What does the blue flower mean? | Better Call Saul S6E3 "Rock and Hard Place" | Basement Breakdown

This is essentially his gravesite, after all, his episode. So I think that's a given. Yet there's more to it. Within all this context, I return again to the fundamental coding of lawful blue and lawless gold.
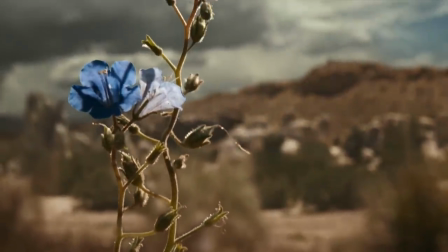(12:35)
To me, this stubborn shred of blue in A Desert of Gold stands for both Nacho and Mike, and more specifically, that thing they share. These are two characters who live their life on the wrong side of the law, and yet still defiantly insist on some sense of order. They play the game, but they want to enforce the rules, and really just the one rule. That rule is, the people who don't want to play the game don't got to play the game. That's all they ask. But as we know, it's not enough to ask. They have to fight for it.
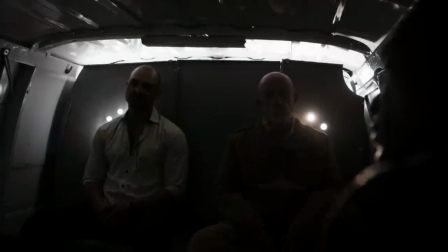(13:06)
And it's that redeeming thread of blue in their characters that unites Mike and Nacho. Which, in my opinion, is why this episode begins the way it does.
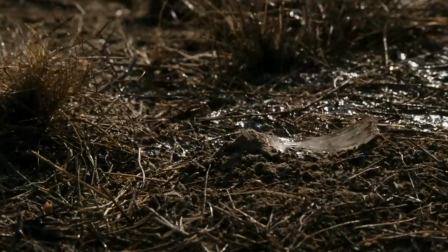(13:15)
With a contemplative journey that starts at Mike's vantage point and ends on an emblem of Nacho's final act, with a blue flower tying it all together.
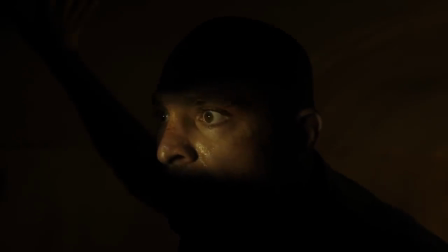(13:24)
Let's move to the tanker scene. Like the previous episode, we see Nacho gathering information through a tiny window of light. This time we see his point of view through a rust spot in this oil tanker truck.
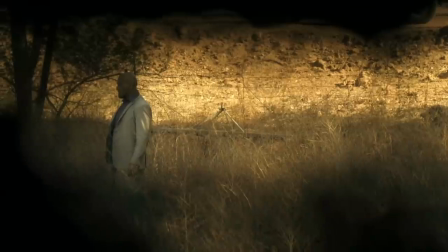(13:36)
Unlike the previous episode, though, there comes a moment when someone seems to look back through the hole,
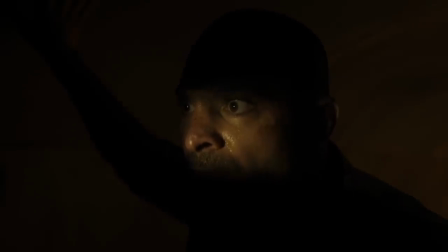(13:41)
and all of a sudden, there is no room left for Nacho to improvise. So he faces an instant choice. It's the Salamancas or the muck, and he chooses the muck. Now, to me, Nacho's dead here. I know he gets up out of the oil, and I know he actually dies later in the episode,
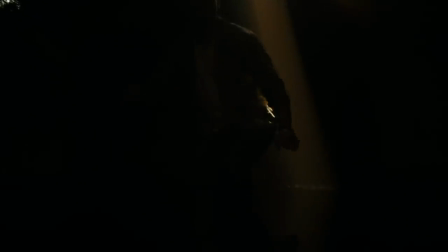(14:02)
but when a character in a visual medium descends into an opaque void of pure shadow,
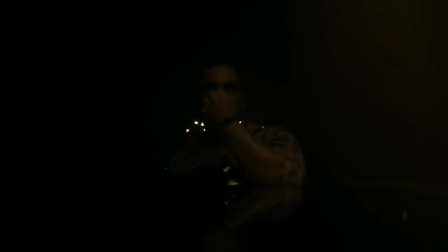(14:08)
death probably should occur to you as one possible interpretation. It's certainly not a celebration of his life, right? The next time we see Nacho's face with this goop trailing across his features,
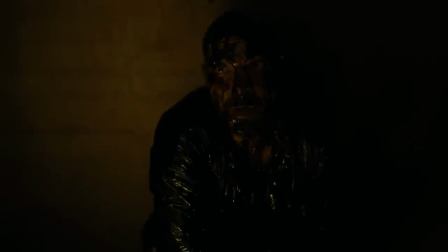(14:20)
he seems transformed into something like a demon. it's not the last demonic moment he'll have in this episode either. Nacho finally emerges from a hole in the top of the tanker, slithering, wheezing.
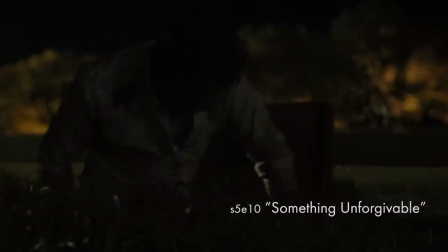(14:34)
Compare it to the similar shot of Lalo in Something Unforgivable, which I've noted before, as a shot of Lalo almost rising from the dead. I'd characterize this shot of Nacho in kind of the same way, rising from the dead.
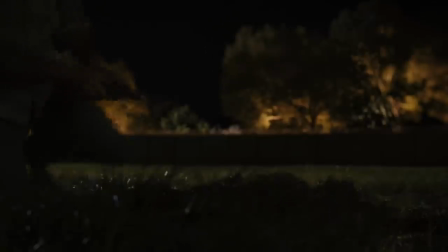(14:46)
The difference is that Lalo seemed wounded but unkillable, whereas with Nacho,
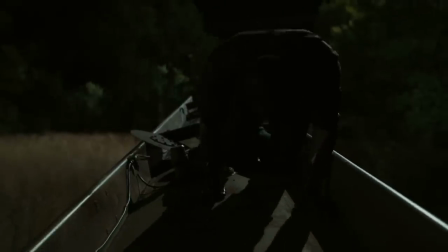(14:51)
saturated with sludge and fumes, he's a picture of death. Death hangs over him for the rest of this episode in the imagery and in more explicit terms.
Today you are going to die.
With that in mind, let's go to the auto repair shop. On a show that uses cars as avatars for the characters, here we see Nacho surrounded by dead cars. There's an air of the afterlife to this quiet automotive resting place in the middle of nowhere. And here comes an angel in a blue jumpsuit who shows Nacho some basic mercy.
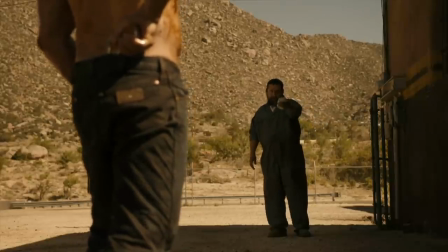(15:24)
I don't have a problem with anything I'm seeing here, he says, and fella, that makes two of us. Say what you will about the cartel. Their fitness program is excellent. But the heart of this sequence is, of course, Nacho's call with his father, Manuel.
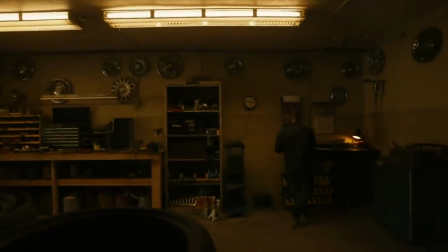(15:38)
Look at the parallels between the two spaces. Nacho's in an auto repair shop.
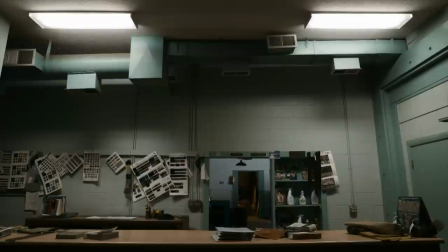(15:42)
His dad runs an auto upholstery shop. As you might figure, the look of these places is very similar. Equipment lying around, stuff hanging on the wall, the scattered circles of the hubcaps at the repair shop even echo the haphazard rectangles of the duct system in Manuel's shop. I like that each of these parallels also has an element of contrast in it that suits the scene.
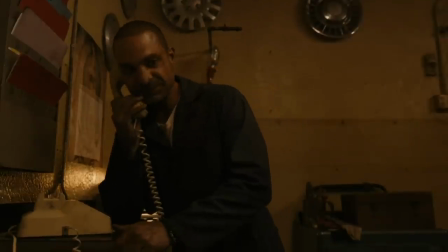(16:04)
Parallels are drawn with the actors as well. Nacho and his father have a similar wardrobe and they pose the same way as they speak on the phone. They look, for a moment, like they're cut from the same cloth. This is the way Nacho wants to see it. This is the closeness that Nacho wants to feel as he makes this call. He wants to feel as if he's in the same place with his father. And the image emphasizes Nacho and Manuel's closeness accordingly.